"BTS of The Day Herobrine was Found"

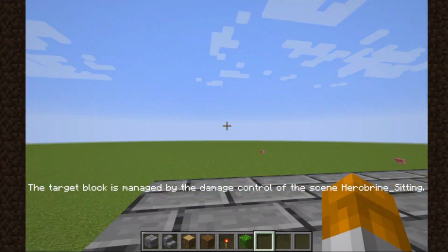4:15 Up, and then there's lightning, which should be right here.
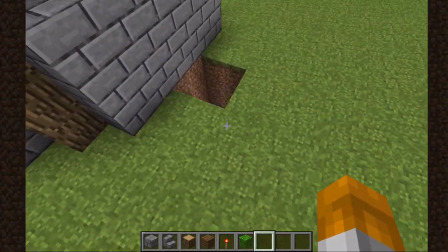4:20 And I placed a hole so that it wouldn't set fire.
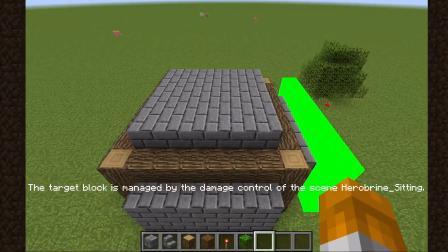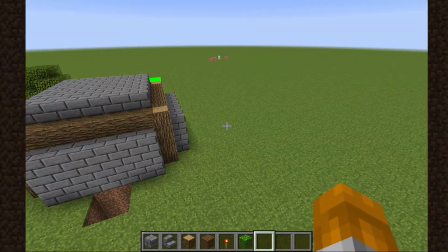4:30 And that is just how I did the scenes of Herobrine messing with stuff. But let's head into the actual world now, because I have a lot more to talk about.
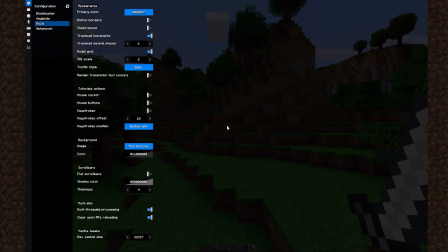4:38 Okay, we're in the world. I have to host it to LAN to get the cheats to activate so I can access the scenes.
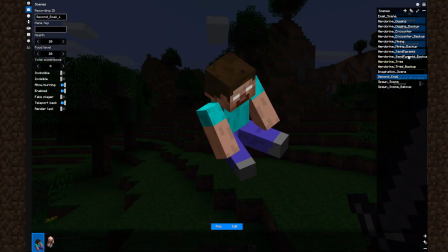4:44 But we have all the scenes that are used here, and all the sets.
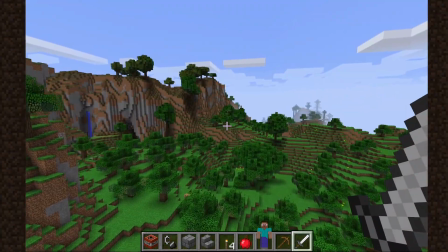4:49 And with the render distance up, you could see basically every set. That's where we do the tree scene.
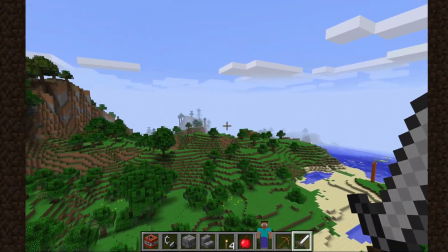4:54 That's the boat scene. Actually, the boat scene's put between those two sections because it gets cut off, which you can see.
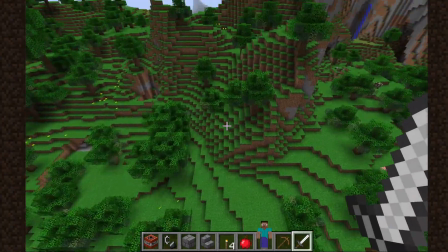5:00 The starting scene is based over there. This is the classic Herobrine Hill. and then the house and its related scenes over there.
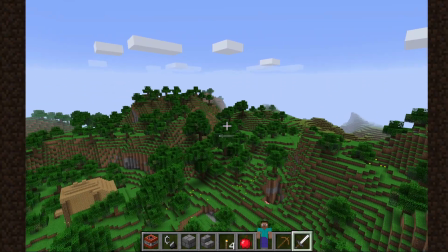5:07 And over there is where I did a couple scenes for the narration email shots.
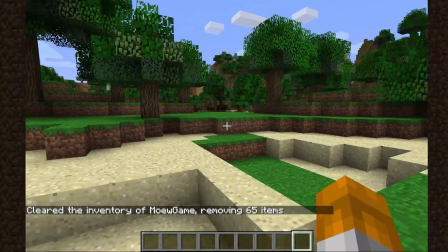5:15 And so let's start in order of scene, and I'll talk about them.
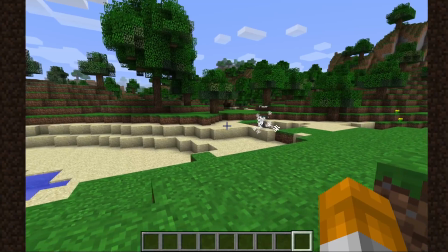5:18 So we're going to start with the spawn scene, which has the player, and the player has to pick stuff up.
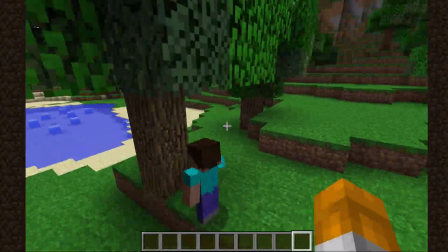5:25 So I have it. He goes to his tree, and this happens for a little while.
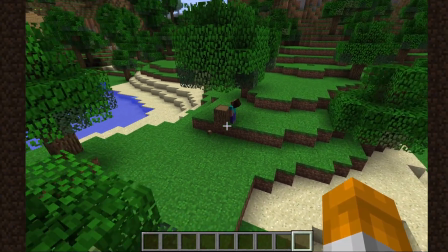5:31 Like, I did not skip out. I made sure the scenes would have been accurate, but I use a lot of editing and cutting and using different shots over here,
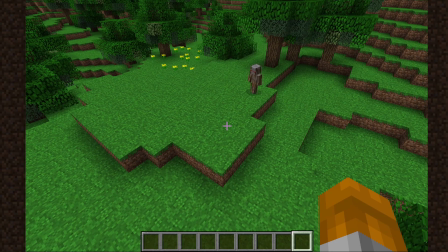5:39 and this does not show because of the way everything is set up. Render distance bugs out, so actors aren't seen if they're too far out of frame.
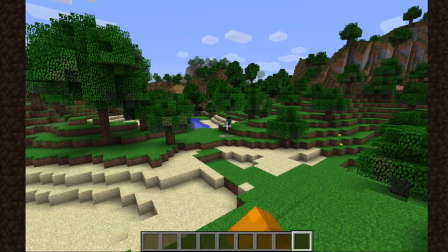5:47 So I wanted this guy to be in frame, but he also needed to see what this guy was doing. And the fog was very much here.
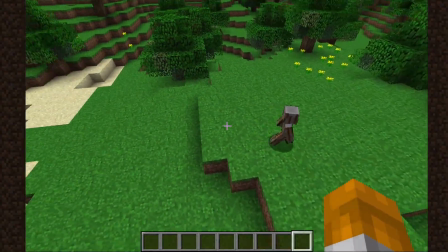5:55 This is me trying to angle the guy in a way that was far enough away that
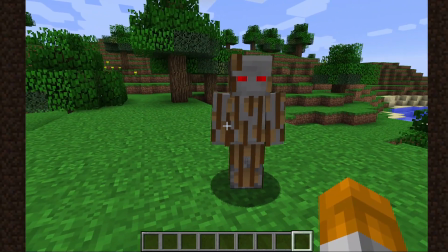5:59 it was like ominous and hard to tell what he was. This is the skin I designed, by the way.
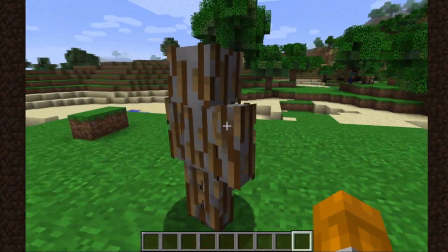6:04 Oh, sorry. I designed the skin specifically for this, and you might notice it's not Herobrine.
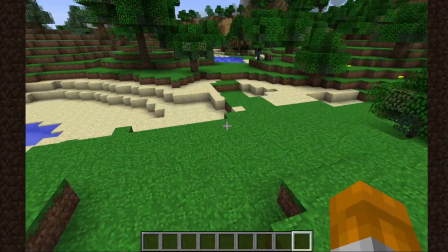6:10 There's a lore reason. Oh, sorry again. And so, here we go.
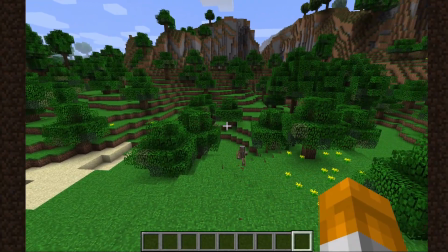6:15 And originally, he ran that way, but then we switched over here to make it make more sense
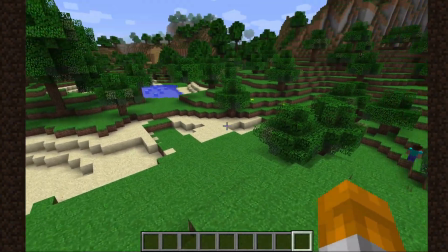6:21 from a shot perspective, so it wasn't just him running towards it. Here he is, Herobrine.
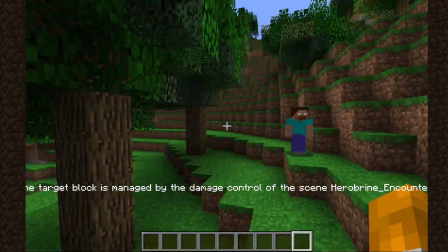6:28 Is this the right spot? I think he was technically more here, but whatever. You can see the shot.
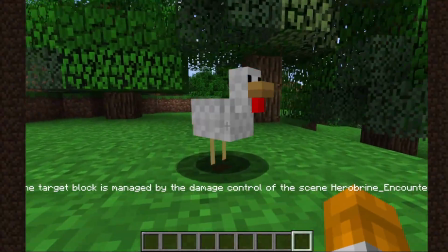6:34 This chicken is fake. This is me acting. You can actually see a double shadow.
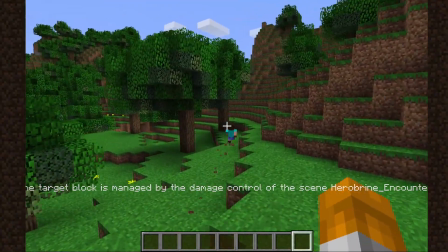6:39 Huh. But then they go there, and you can see the actors on load.
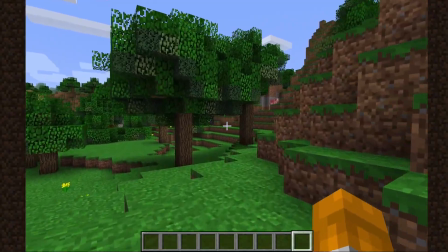6:44 It's a very simple scene.
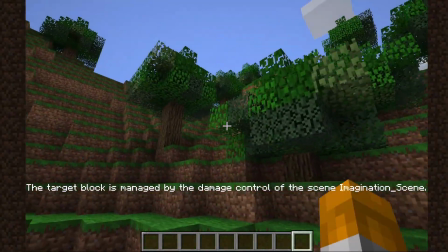6:45 This scene is a bit simpler because it had to do with a earlier scene where he said,
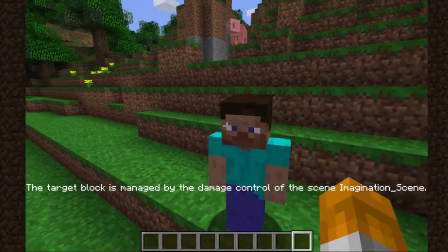6:53 must have been my imagination, and then move on.
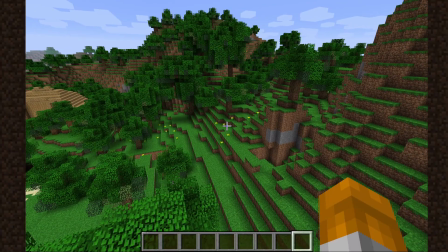6:58 That changed because I did not include any of the original voice lines outside of the email and original story.
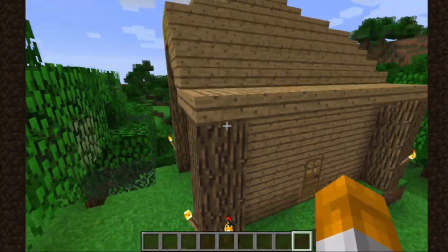7:05 So here's one of my favorite set pieces. It's the house.
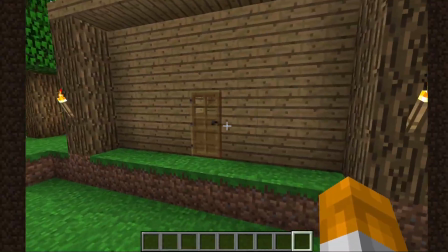7:10 I want it to look kind of early vanilla, but not too to the point that it wouldn't look good.
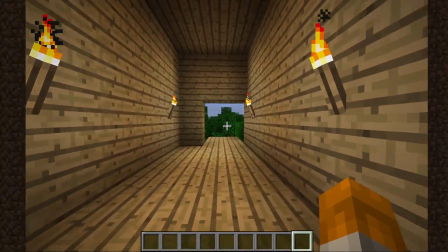7:14 And then if you go in, there's actually stuff here.
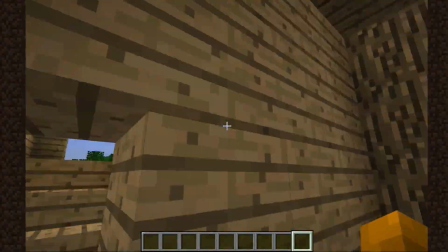7:16 This is, I'll show you later what that's for, but it wanted it to look, oh yeah, this guy is not very good at building,
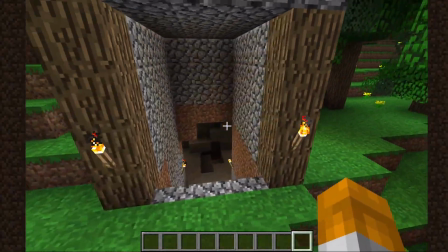7:24 but he tries. And then here's the mine hut, although I don't think this part ever gets really featured.
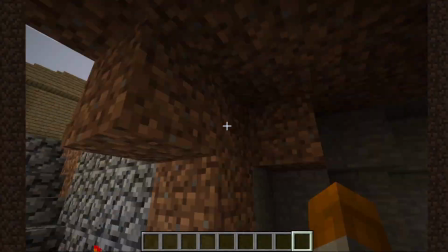7:30 Like, we don't actually see this.
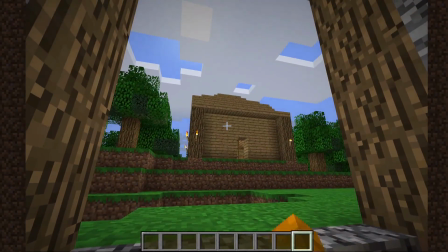7:33 Which is where the mining scene, which replaces in the original script a house building scene where Herobrine watches from the distance.
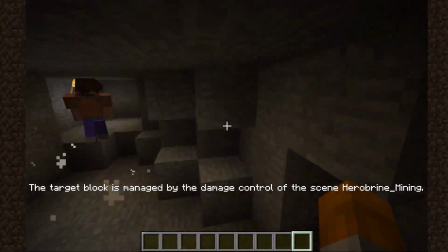7:40 So once again, the player is in, and I used, for the most part,
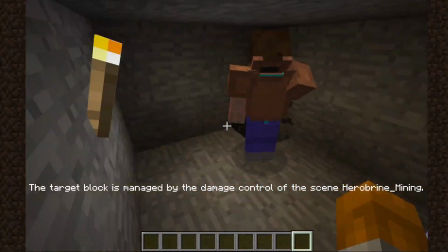7:45 a armor as a way to convey player progression.
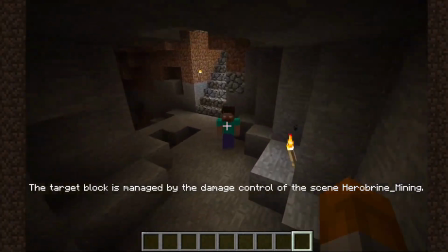7:50 And so Herobrine, I'm just here. Herobrine digging was fun.
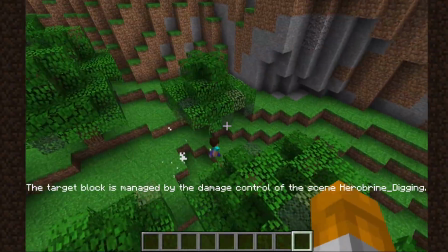7:55 So the original area of the scene is that Herobrine would come up and we'd actually watch him dig.
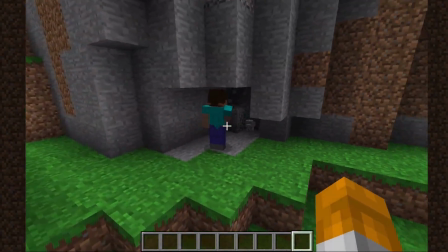8:03 I think I cut out a lot of this, like the Herobrine digging it part.
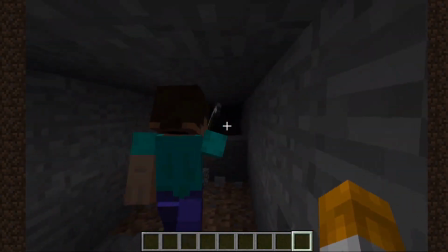8:09 And it does not even go that far. He does not go that far. Yeah, it's ends up to this point, and then he goes back.
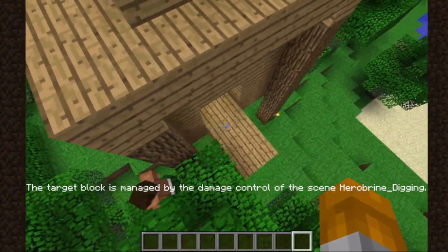8:15 And then, to make sure I knew when to exit at the right time, I use this in this balcony to watch as my Herobrine character adjusts.